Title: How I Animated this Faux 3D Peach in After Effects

Maybe something like that. And then the main shape of the peach, I don't need to see anymore. So starting here, it's not visible, so I can just trim the end of that layer. And then the peach is going to rotate, and let's also animate the scale of it so that it scales to hide behind the pit. All right, so let's close up all the layers and see what it looks like.
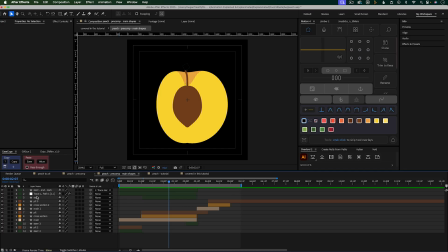1029s
The stem is just a line with a stroke.
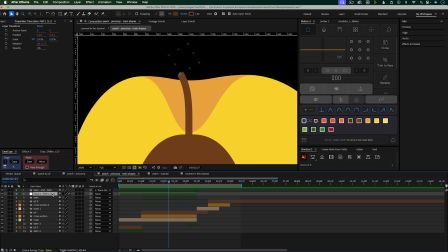1033s
And then I also added this circle shape layer to the end of it, and I attached it with this trace path script, which is a built-in script in After Effects. It's under Create Nulls from Paths. So I selected the path of this stem, which is animated.
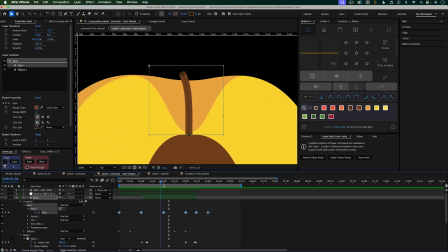1050s
So it's animated just to kind of like bend to make it a little bit more realistic.
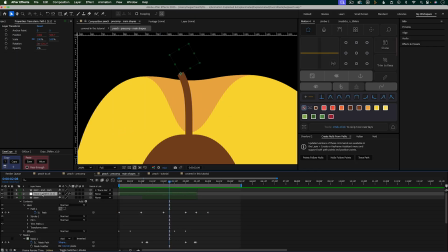1054s
And then I selected this path, hit trace path, which creates this null layer, and then I parented this circle to the null. And then this circle layer, I animated the size property so that it is either a
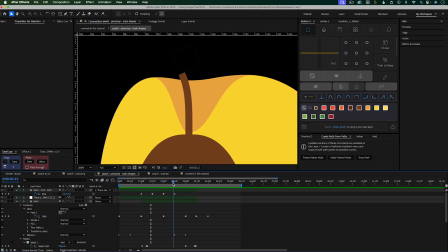1069s
fuller circle or it kind of collapses down into just a flat line to make it look like you're seeing just the edge of this tip of the stem.
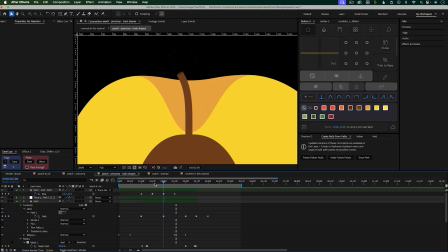1078s
So it gives it more of a 3D look. So if you look at the stem close up,
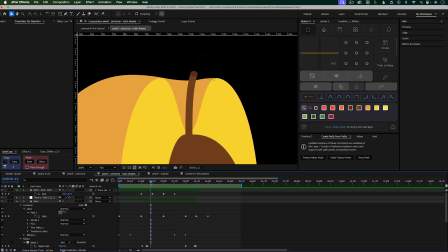1082s
you can see how that circle is there, and then also the path property of the stem is animated.
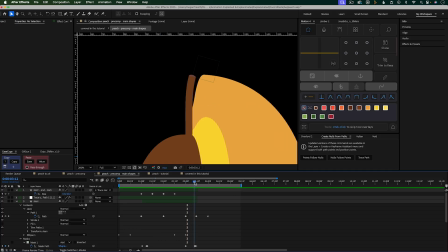1090s
Also, there are a couple times when the stem is on the edge of the peach that I used a mask on the stem layer to mask away the parts that I didn't want to see.
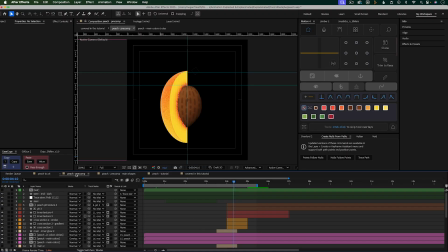1099s
The final step after I had all of these main movements animated was to go in and add textures and stylize the look of this peach.
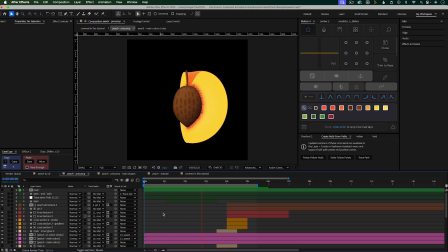1108s
Again, if you want to learn how I did that part, let me know in the comments below and maybe I can do a tutorial on that.
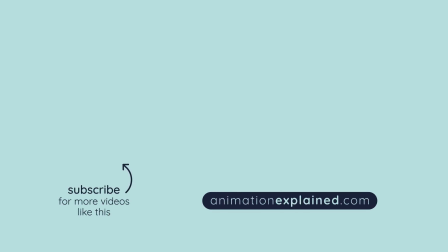1113s
If you want more tutorials like this, also comment below and let me know. Thanks so much for watching, and until next time, happy animating!